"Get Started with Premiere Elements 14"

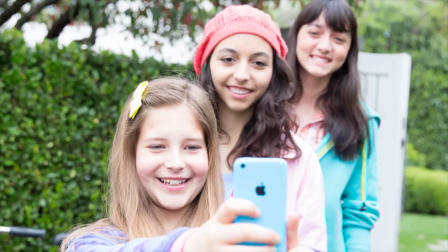0:00 It's never been easier to capture video of the fun and important moments in your life because you almost always have a smartphone,
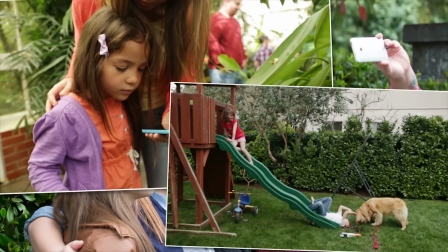0:06 tablet, action cam, or handheld camera with you. In fact, you probably shoot more video than ever before.
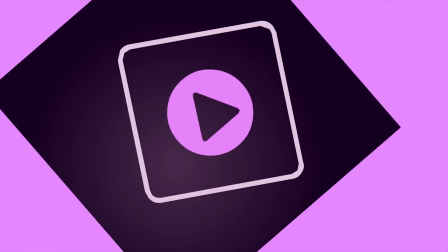0:13 And now, you never have to worry about capturing the perfect footage because Adobe Premiere Elements is here to make all your videos look great.
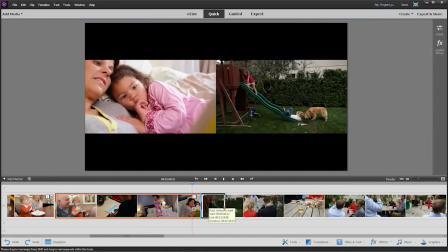0:22 Premiere Elements has always helped you do everything you want with your videos, from editing to enhancing,
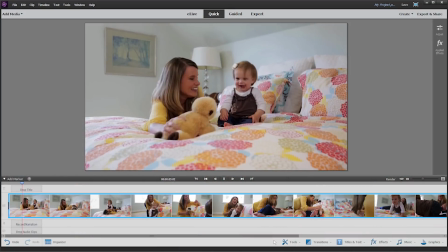0:31 organizing to sharing. You can make quick movies in three different ways, with favorite moments,
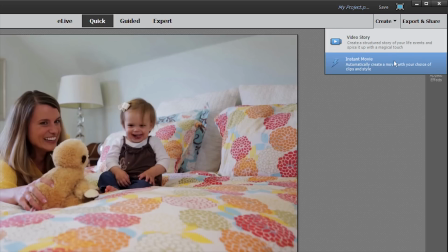0:40 instant movie, and video story.
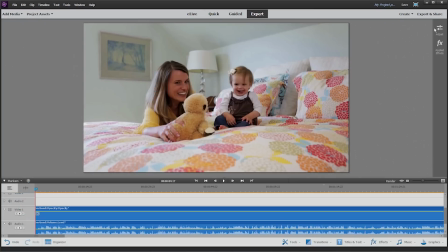0:44 And you also have guided and expert options, so there's something for everyone and there's always room to grow.
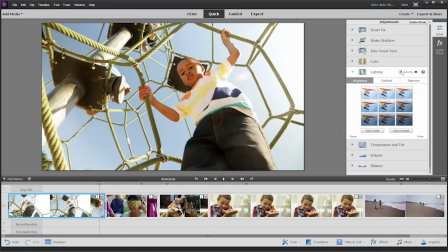0:52 Premiere Elements also has built-in content intelligence to analyze your videos and then automatically adjust them to look their best.
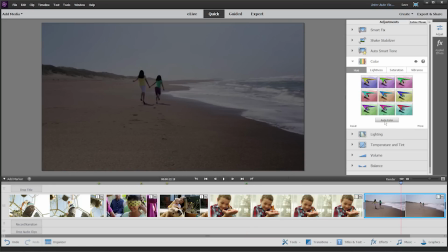1:00 And now with Premiere Elements 14, you can do even more.
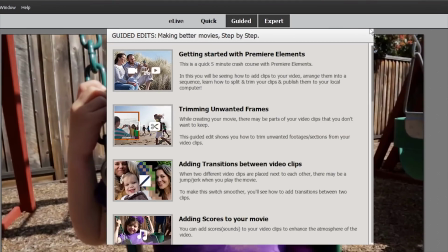1:05 Guided edits are a hallmark of Premiere Elements because they show you, step by step, how to do cool things with your videos.
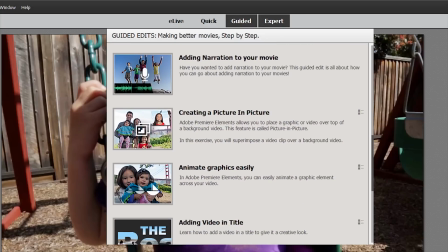1:13 And with the new guided edits, you now have 13 built-in guides to help you get amazingly sophisticated results.
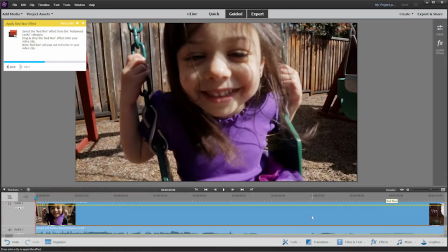1:22 Want to add some instant visual drama to a scene?
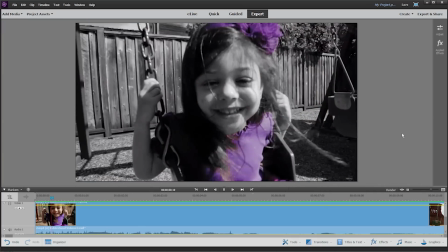1:25 The Color Pop guided edit helps you highlight one color and push everything else to black and white.
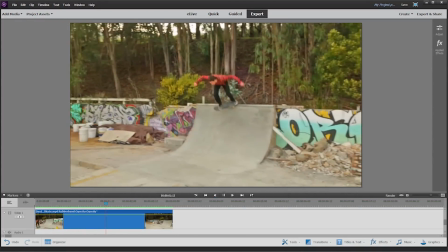1:33 And with the Slow Motion Fast Motion guided edit,
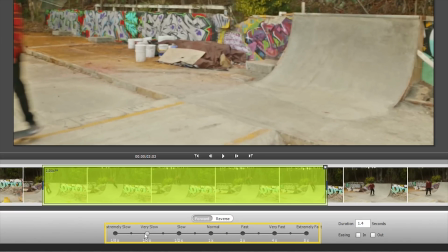1:37 you can create slow motion effects that add suspense or drama.
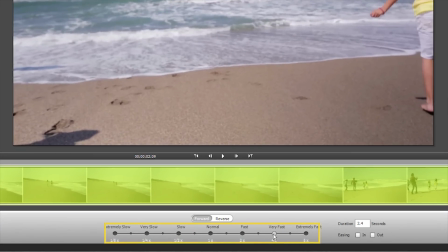1:45 Or you can add fast motion to speed up your story and create a feeling of energy and fun.
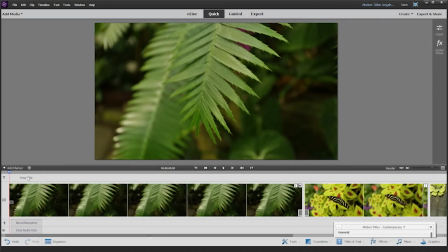1:54 Want your movie to grab attention right from the start?
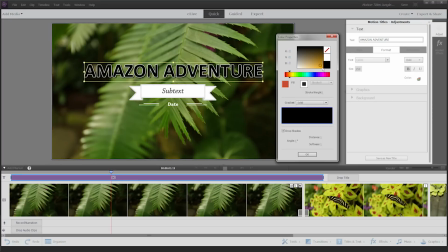1:57 Use enhanced motion titles to animate graphics and text to give your movies a professional feel.
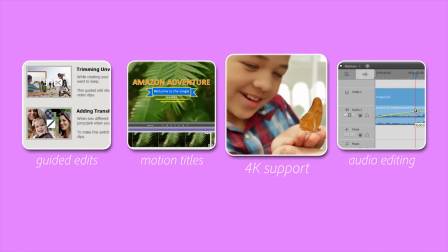2:07 Premiere Elements has offered HD editing for a long time, but now you can go beyond HD.
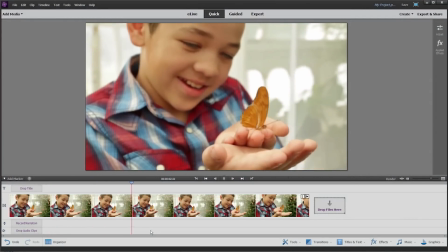2:14 Edit and view high-resolution 4K movies for the ultimate cinematic experience.
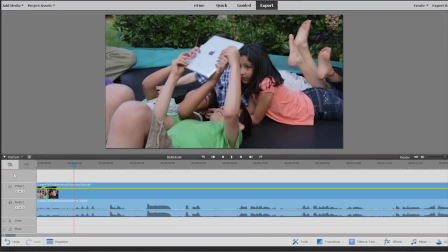2:21 Audio sets your movie's mood, and Premiere Elements brings together all of your audio options in one place,
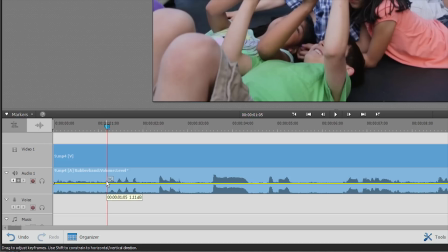2:28 so it's easier than ever to fine-tune your sound.
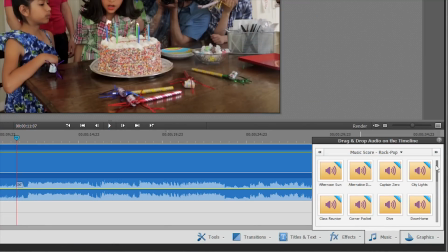2:32 You can also use the built-in scores and sound effects to help add some extra punch to your movies.
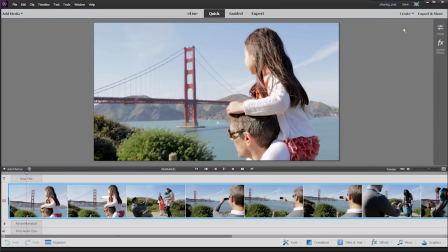2:41 When you're done making your movie, it's simpler than ever to save to just about any format you choose.
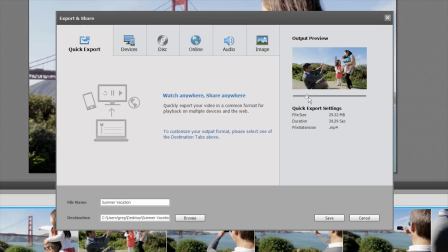2:48 And with all the popular video sharing sites integrated into Premiere Elements, it's easy to get your video in front of not just your friends and family, but the entire world.
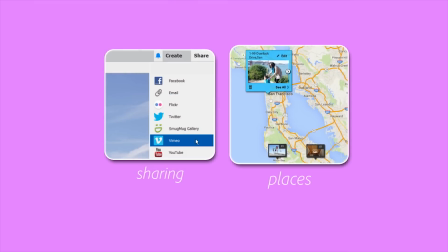3:00 And last but not least, the Elements Organizer is even more powerful than ever before.
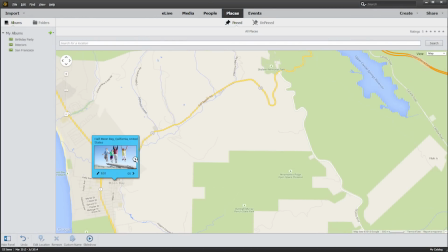3:06 We've streamlined the organizer so it's easier to find videos shot in a particular place.
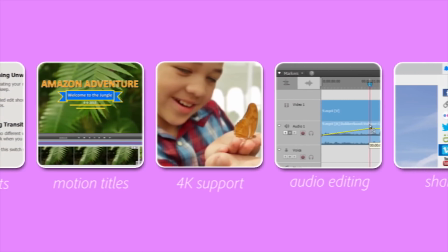3:14 With all these new features, you can stay focused on your memories while shooting your videos,
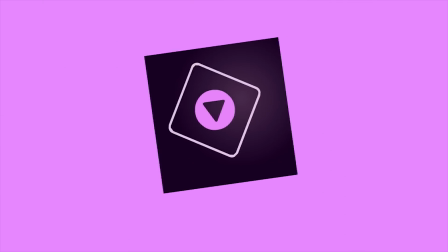3:19 and the new Adobe Premiere Elements 14 will make them look great.